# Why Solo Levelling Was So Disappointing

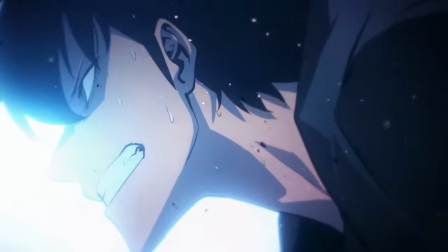0:00 Ever since solo leveling became popular a couple of years back, I have been very excited to one day experience the story. I mean, the way people were gassing it up, you'd think this was guaranteed to be one of the best stories I've ever seen, right?
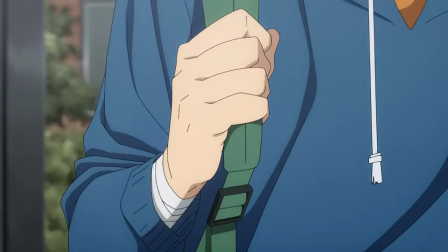0:12 Although, I wasn't quite ready to experience it just yet, as I would rather wait for the anime to come out,
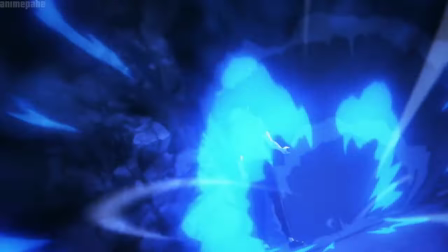0:17 and the anime just finished airing the other day, so what did I think about it? Did it live up to expectations?
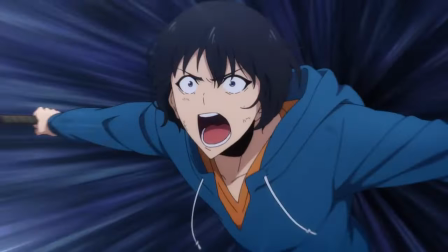0:27 Not quite. The first worry I saw people having online about this show was the animation and that it wasn't looking good enough.
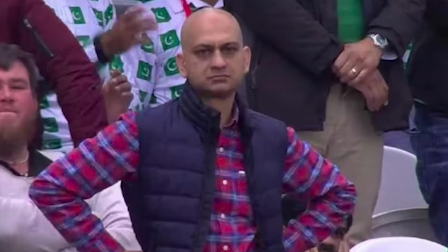0:33 And to those people, I just have to say, like, bro, what is wrong with you? I think Jujutsu Kaisen might have spoiled some people,
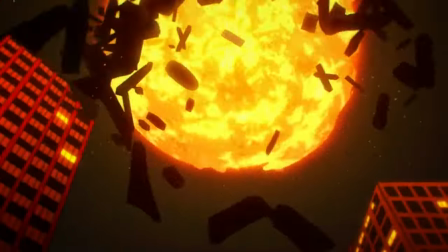0:39 and I really hope this isn't the new standard that people have come to expect, because we're not getting this too often.
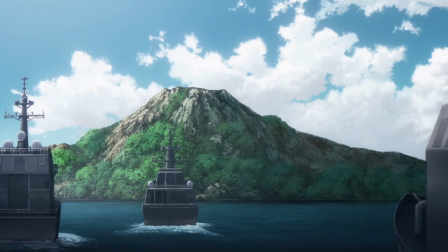0:46 I would say that this is a pretty faithful adaptation to the manhwa, but weirdly enough, the first part of the episode starts with an anime-only scene.
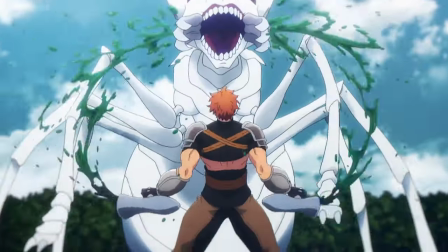0:56 Hell no.
Now, I can understand why they put this scene in here. It explains how the gates started opening and how the hunters have to defeat the monsters.
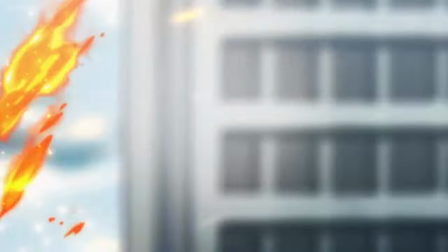1:05 It also shows what the hunters are capable of compared to other humans.
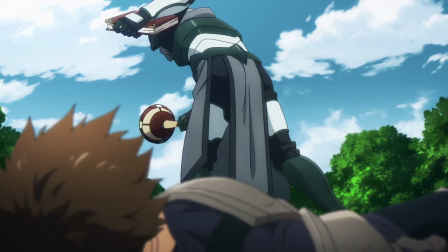1:09 So while I can definitely understand why they added this scene, I think it was completely unnecessary and kind of takes away from the story.
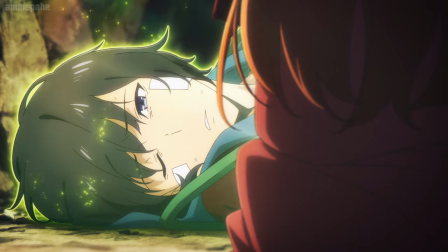1:17 These are all things we see later on in the exact same episode. This really just makes the episode worse.
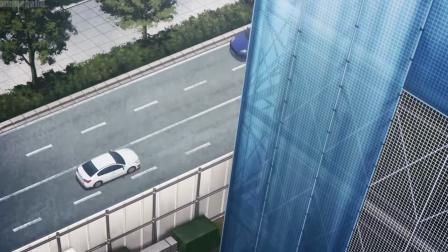1:24 It would have been one thing if the world has some kind of like really complex and intricate lore that would be hard to show us without telling us,
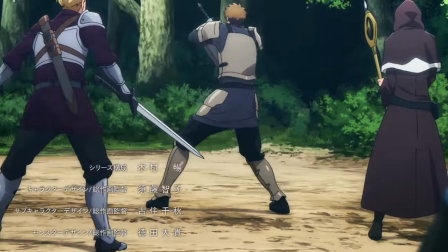1:31 but this is literally the most basic generic premise I've ever seen.
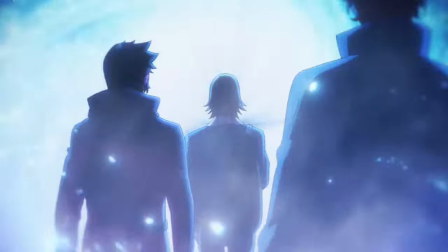1:36 Monsters attack humans and the humans have to go into dungeons and use magic to defeat them.
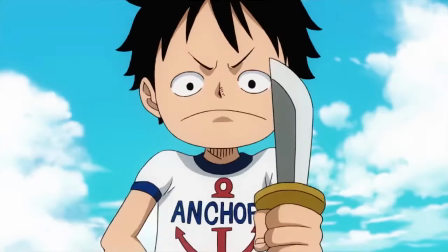1:41 Imagine if the beginning of One Piece wasn't Luffy getting the Gum Gum Fruit, getting Shanks' hat,
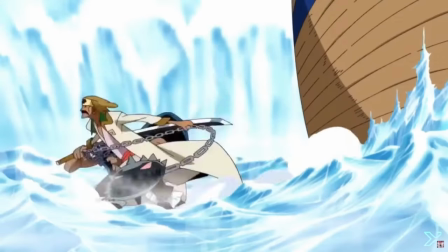1:47 and eventually setting out to sea, but instead a bunch of like random pirates with devil fruits fighting each other and the navy.
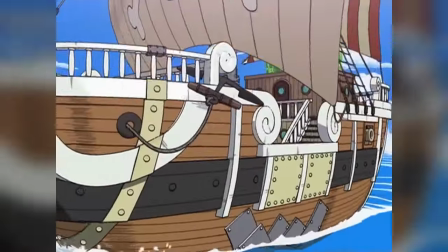1:54 That would be a terrible way to start the story, because you already get to see those things while following Luffy.
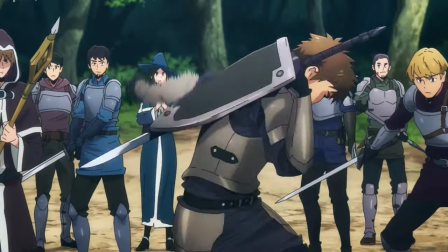1:59 And One Piece is not nearly as generic as solo leveling,
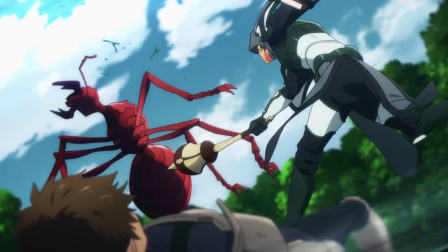2:03 so I really do think this opening filler scene makes it seem like the anime is taking itself a little too serious.
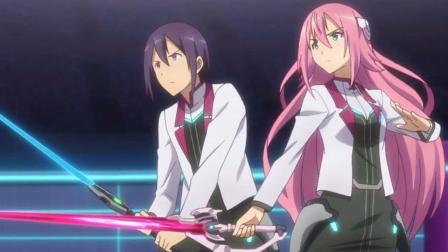2:09 And not that there's anything wrong about unoriginal stories, like you can have the most cliche idea ever,
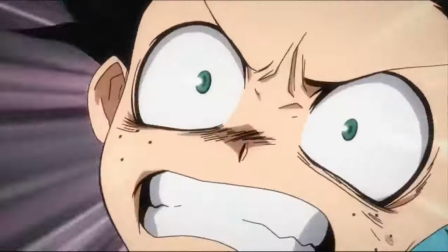2:15 but as long as you execute it well, it will be an enjoyable experience. But anyway, who cares about that?
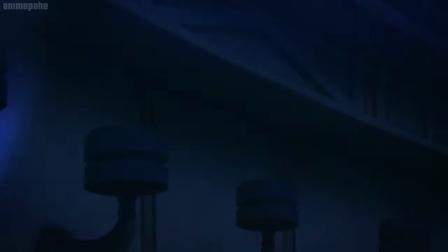2:20 Let's get to the actual story. Because apart from the beginning, I actually really like these two first episodes.
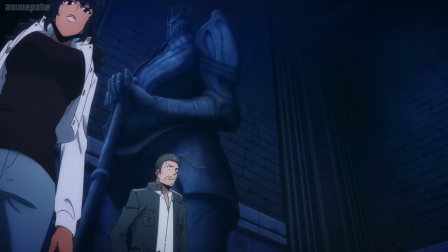2:26 It establishes our main character well, and we get to see the world through his lens. Also, the extra part of the dungeon feels really creepy, and I love how gimmicky it is,
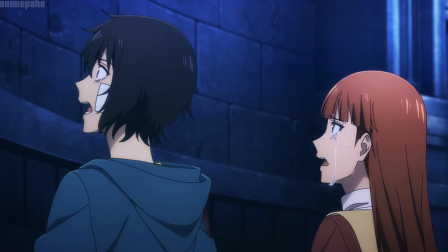2:35 giving them a chance to escape by keeping calm and figuring out the challenges. It's genuinely exciting, with some real stakes.
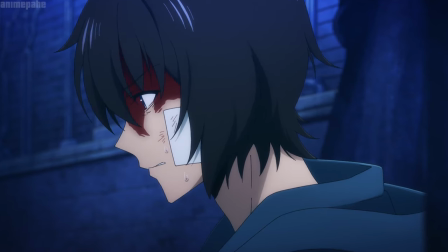2:42 I think this is a pretty solid introduction to Jin's character, however, this isn't really Jin.
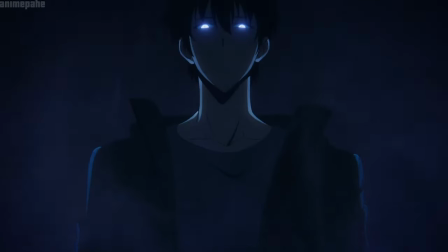2:47 I mean, it is, but like, who he turns into only a few episodes later feels like a completely different character.
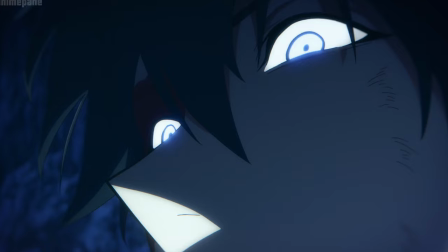2:54 So really, however they introduced his character in these two first episodes didn't really matter.
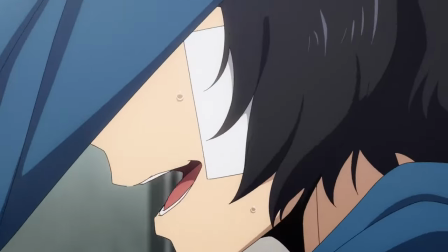2:59 And I don't really think his transformation from this absolute beta male to edgy Sigma Overlord worked very well,
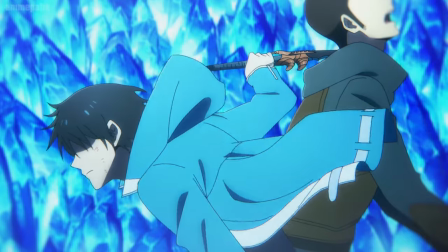3:07 or was really convincing at all. Like, I couldn't actually tell you why this happened to him.
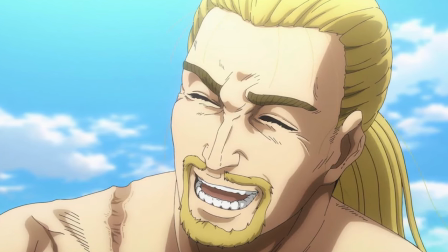3:12 Typically in stories, when a character undergoes a change in personality such as this, there will be a key moment that you can look back to and see why this change happened.
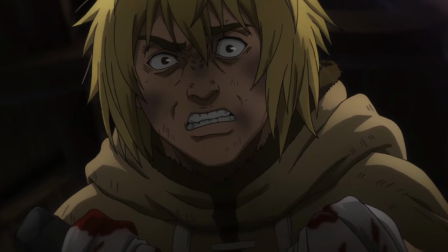3:21 It's clear to me that this moment was supposed to be when he dies and Kim leaves him.
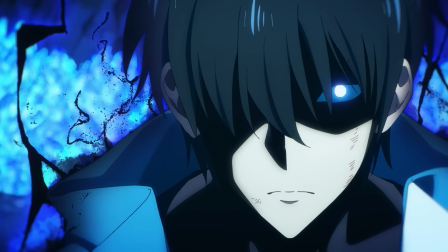3:25 This is supposed to be the catalyst to his descent into edginess. But again, I couldn't really tell you why.
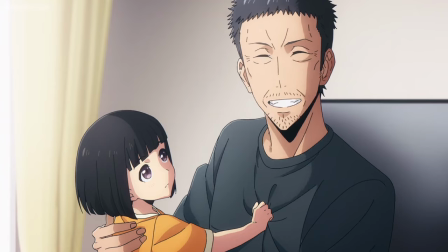3:32 He didn't even know Kim. Like, yeah, of course he'll leave your ass. He's got a family. Was the trauma of death really so gruesome?
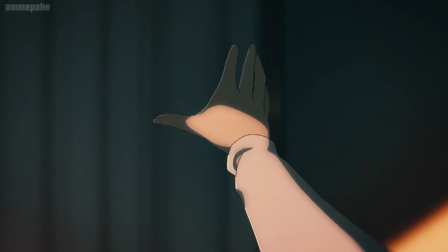3:39 If it was, I think he would have just stopped being a hunter, just like Juhi did. A character who actually had to face the trauma of the double dungeon.
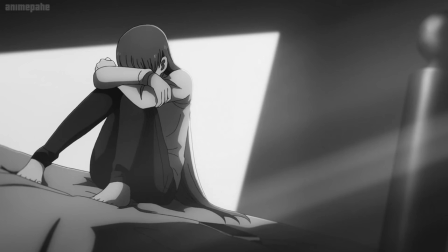3:47 But honestly, I don't really want to harp on this for too long, because it's clear that we're not really supposed to see the beta version of Jin for too long,
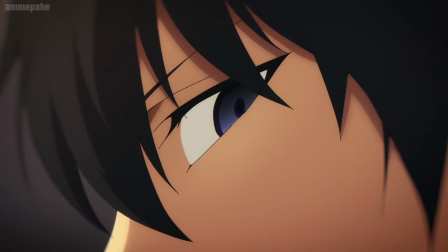3:54 and that the author just wanted to get straight to this new version of him, so okay, fine.
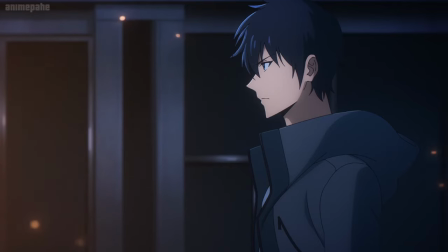3:58 I kept watching, expecting to fall in love with Jin and all of his edginess.